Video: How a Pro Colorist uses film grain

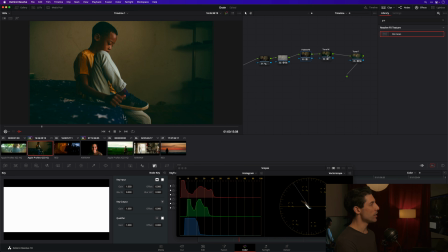12:08 I ensure that I'm underneath a look that supports the aesthetic. I make sure that I've got some blurring happening upstream so that I've got just a little bit of softness that's helping sell the idea of the grain.
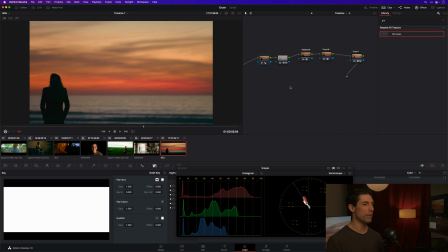12:20 And really the last thing that is implicit in what we've covered thus far, but that I'll just call out real fast, grain, we want to have it be a unifying thing. We don't want to have it be a shot-by-shot, tailored and tuned thing. That's really one of the biggest challenges that film engineers and
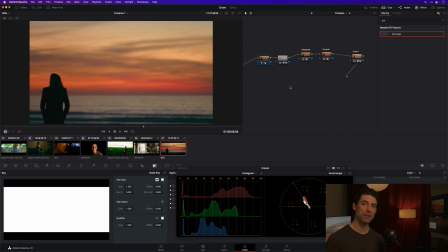12:38 filmmakers were trying to overcome for the entire lifespan of film is, how do we get less grain in our images? And just as importantly, how do we avoid big jumps in the amount of grain between shot A and B? That's generally not desirable. That's generally going to create a bumpy viewer experience.
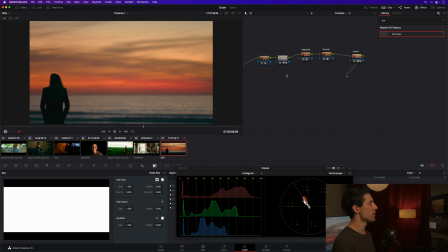12:55 So that's the other reason why I place this grain a couple of nodes here at the end of my node graph,
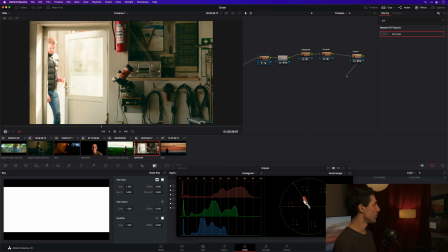13:00 and not just at the end, but at the timeline level, so that I'm hitting every image in my timeline,
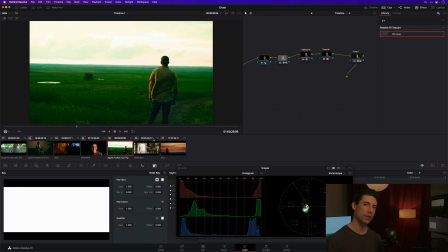13:06 even in a sort of sampler platter timeline like we have here today, with the same type of grain, so that the grain is applying a unifying aesthetic to all of my images, as opposed to being a shot-by-shot adjustment that I'm making with the shot-by-shot adjustment that I'm making and altering the grain in each shot.
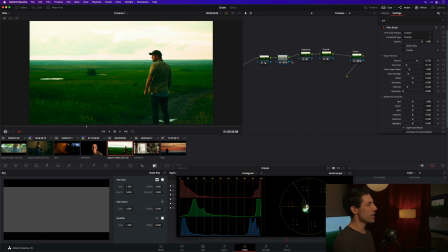13:26 And then the last thing that I'll point out with grain is, in the same way that it's like, all right, it's not enough just to think about texture. You got to think about your overall look. In the same way, like, that's great that we have good color management. We've got some nice looking images. We've got a look. We've got some tasteful grain in place. But we still got to go in and grade the shots, of course, right?
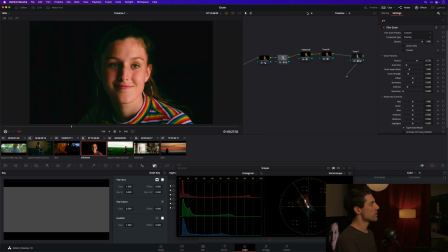13:43 And the order that we've done things today is the best order to do things in,
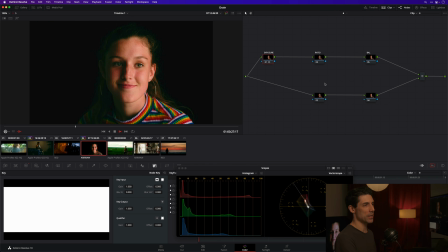13:47 where you can grade in the context of this grain, because that is going to change the way the images look and feel to you.
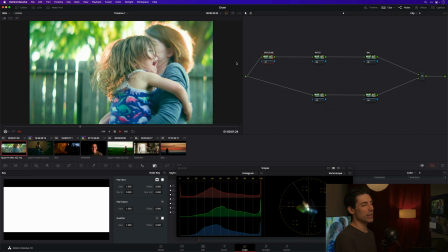13:54 So now that I have this full context established, I can go in and I can even cue off of the aesthetic that I've created in my overall look.
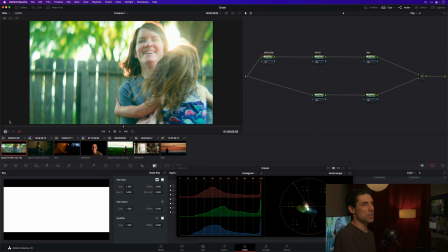14:01 And just as an easy example, I might say, well, this image is quote unquote a little more open, maybe bordering on overexposed,
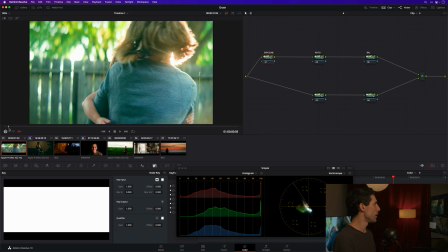14:09 but maybe that's beautiful and filmic and has the sort of like organic
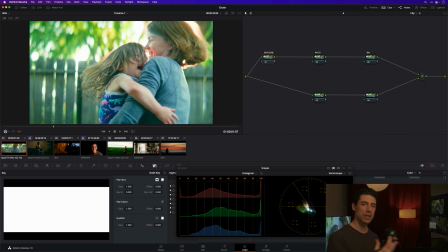14:13 textural feel that I seem to be driving toward and I seem to be creating with my overall look.
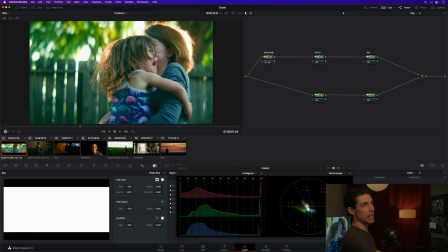14:18 And maybe it's awesome just to let it go. Maybe instead of bringing my exposure in and getting to like a more kind of normalized exposure like so,
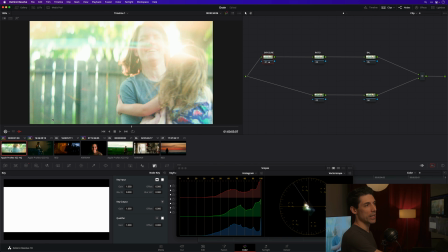14:26 maybe I actually drive it further up and really kind of stretch out the negative and let it feel imperfect, let it feel organic, let it feel textural. That's one way in which your grain can actually cue your decisions, not just on a basis of well, what do you see and what does the shot need?
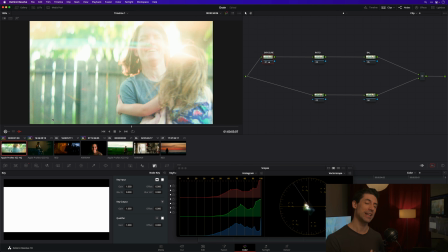14:44 But it can actually kind of stimulate your creativity and inspire you to think in a different way about where you might take the image that you are grading. So grain's a big subject. There's a lot of tools for it. There's a lot of philosophies on it. There's a lot of ideas and conversations surrounding this subject, but this is how I think about it. This is how I use grain when I'm called upon to in my grading practice. And this is something that we can obviously explore and discuss much further in our next episode of Grade School, my Friday morning live Q&A session, where we talk about these things in a live venue and we can bring up various aspects of the conversation and you can ask me whatever questions you might have on the subject. But this is how I use it. This is a great start. If you observe the couple of principles that we've talked about today, you're going to be well on your way to using grain successfully.